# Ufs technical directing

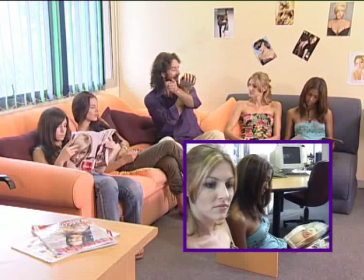[4:15]
So that shot over there, the wide shot over there, and this shot over here that you can see here will not cut.
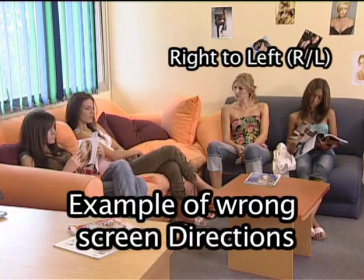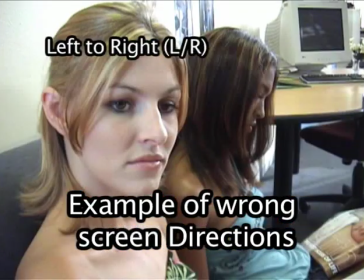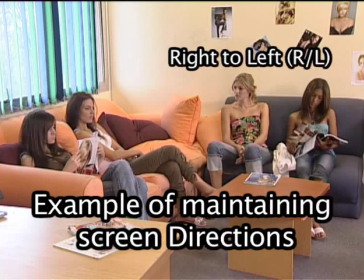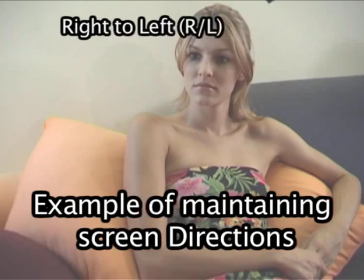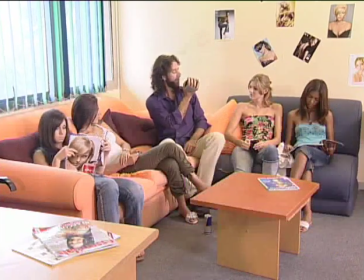[4:51]
So let's set up a little scene that will cut. The scene will be, you say hello.
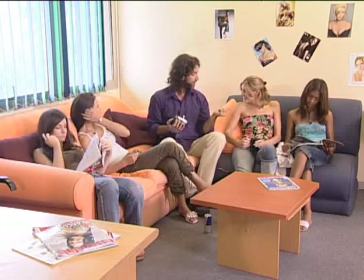[4:59] Hello.
And you say, Hi. hi, should we go somewhere? Let's Ready? go. And you say, let's go to the zoo.
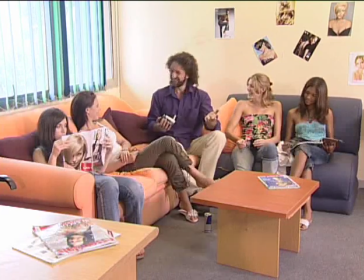[5:05]
Okay? Cool. So that's the scene, okay?
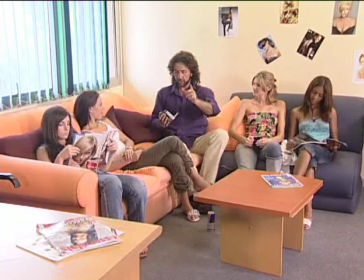[5:11]
Ready, steady. Now what we're going to do is we're going to cut in to this scene.
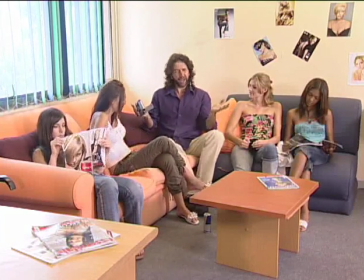[5:16]
It's a very simple scene shot now on a wide shot, but a wide shots are boring and profile of faces is boring.
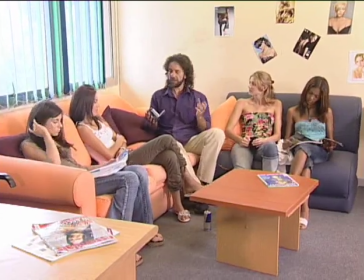[5:23]
You need to be able to intimatize your scenes. So, stand by. Ready, and action.
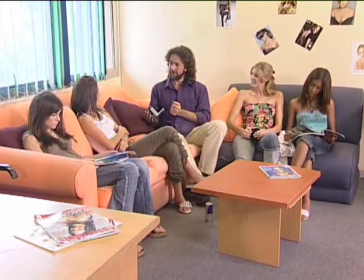[5:29] Hello. Hi. Should we go somewhere? We can go to the zoo tomorrow. Okay, cool. Well, today.
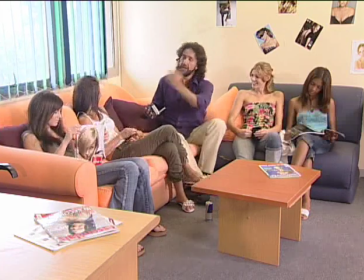[5:34]
Cut, right. That's as simple as that. Now, what you're seeing here is Mel on a left to right, and you must repeat this in your mind.
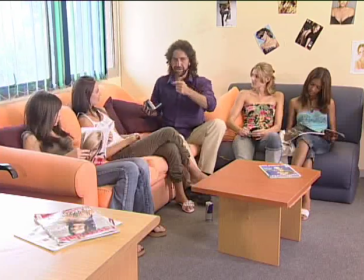[5:42]
Every time I say on a, you the viewer must say left to right, and Bev is on a Right to left. right to left.
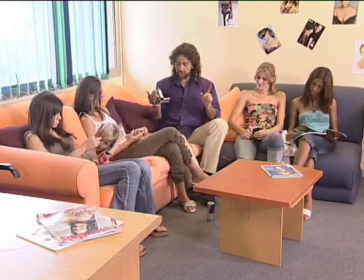[5:50]
Okay. For shooting of the scene, we need to maintain that.
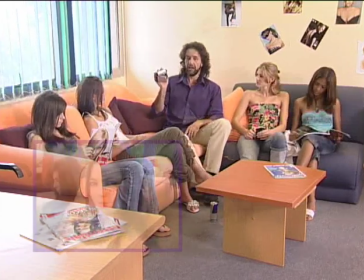[5:54]
So if I was to come into a shot over here, right, and now she is
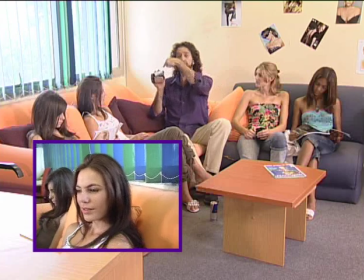[6:01]
left, and you take it from the viewpoint of the camera, okay, right to left.
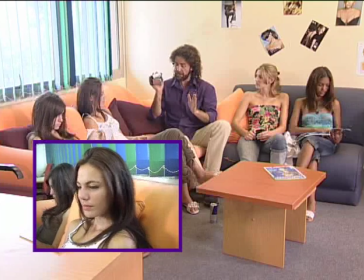[6:06]
You always orientate yourself from the camera. It will not cut.
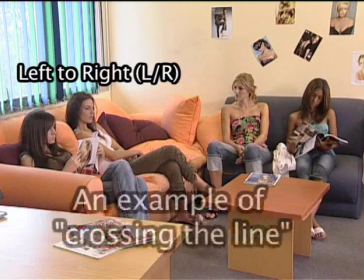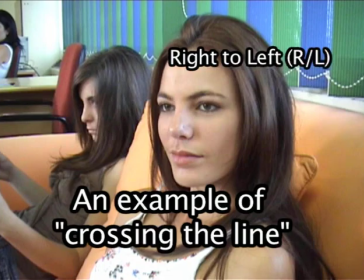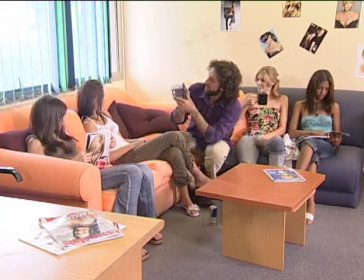[6:22]
Now, let's try this. Okay, you look at her, stand by, and take it again, and action.
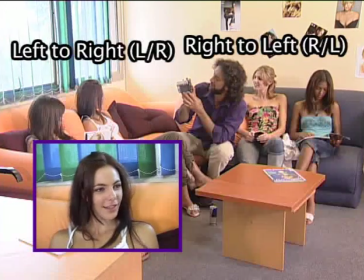[6:28] Hello. Hi. Should we go somewhere? We can go to the zoo. Okay, cool. Let's go.
Okay, so what you can keep on looking at each other, girls.
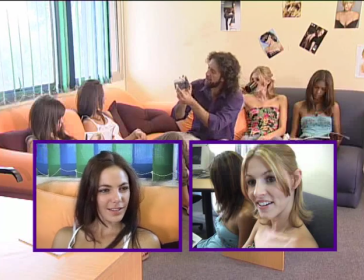[6:36]
What you're seeing here is the proper screen direction, and as we move the camera, we go to the wrong screen direction.
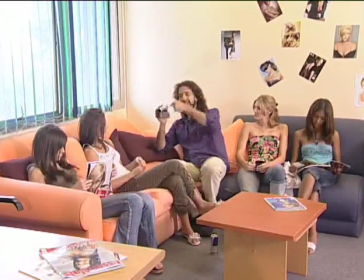[6:43]
Okay, the way this would work is that if your viewer sees this camera on screen and sees it
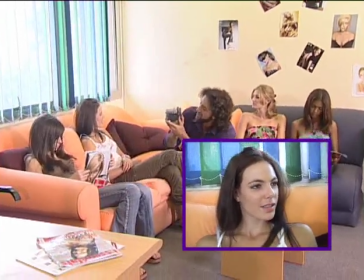[6:51]
changing the screen direction, and action.
Hello. Hi. Should we go somewhere?
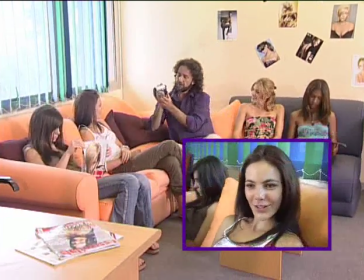[6:56] We can go to the zoo. Okay, cool. Let's go.
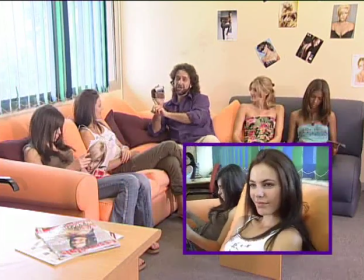[7:00]
Right, what you're looking at there is we can go to the zoo was done on a right to left, yes?
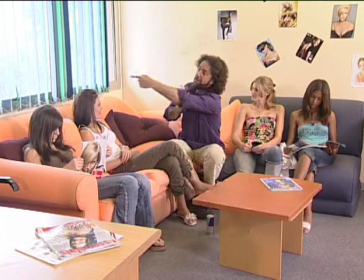[7:05]
Right to left, not left to right, on this camera now.
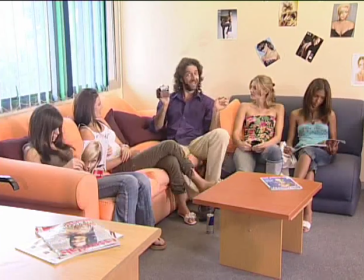[7:09]
So she would need to be left to right, it swaps around.
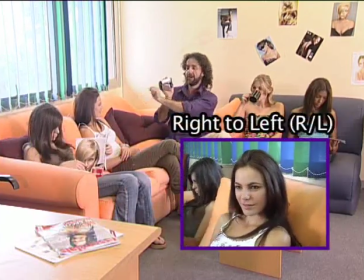[7:15]
If she was right to left, which she was, as you can see here, right, she must be opposite, left to right.
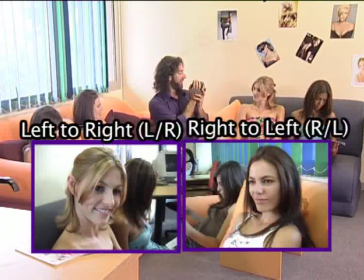[7:22]
So it looks like they're talking to each other. Let's run the scene, and action.
Hello.
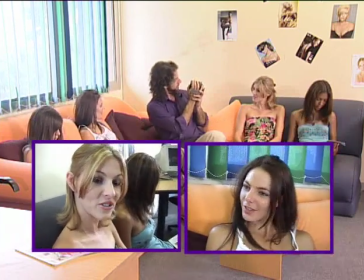[7:27] Hi. Should we go somewhere? We can go to the zoo. Okay, cool. Let's go.
Okay.
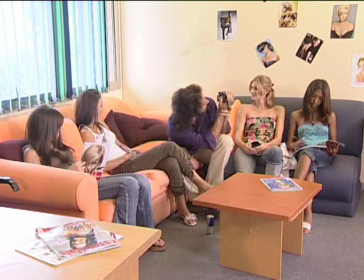[7:33]
And let's show a screen direction change. At the moment she is right to left, and action.
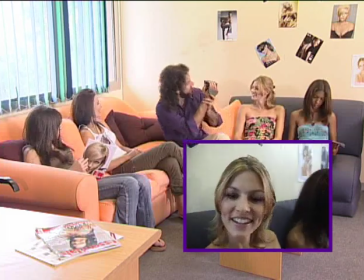[7:41] Hello. Hi. Should we go somewhere? We can go to the zoo. Okay, cool. Let's go. Cool.
Okay.
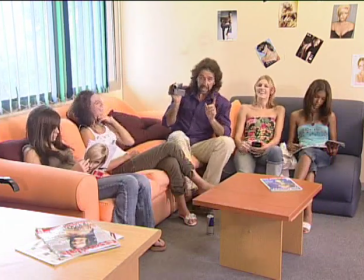[7:46]
One of the rules of changing a screen direction legally, in other words, so that it doesn't confuse the viewer and make a bad shot,
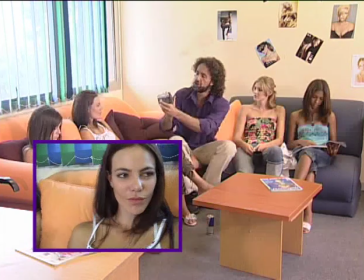[7:53]
is to use the camera to show the screen, or your other option,
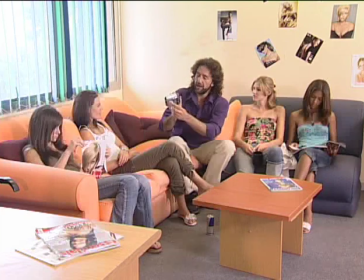[8:00]
instead of tracking the camera, is to get the actor to do it. If you were to say hello there, and then shift your weight and then look past there for the rest of the scene, try it, and action.
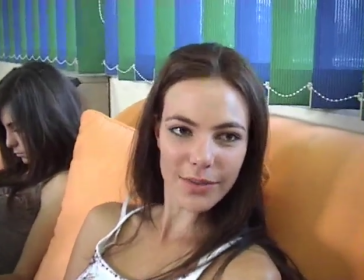[8:12] Hello. Hi. Should we go somewhere? Yes, we can go to the zoo. Okay, cool. Let's go.
Good.
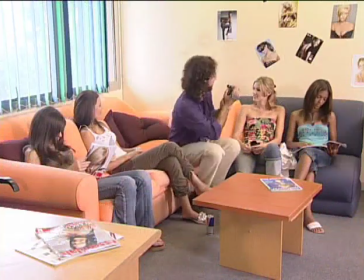[8:18]
Now, if she's a left to right, she must be a right to left.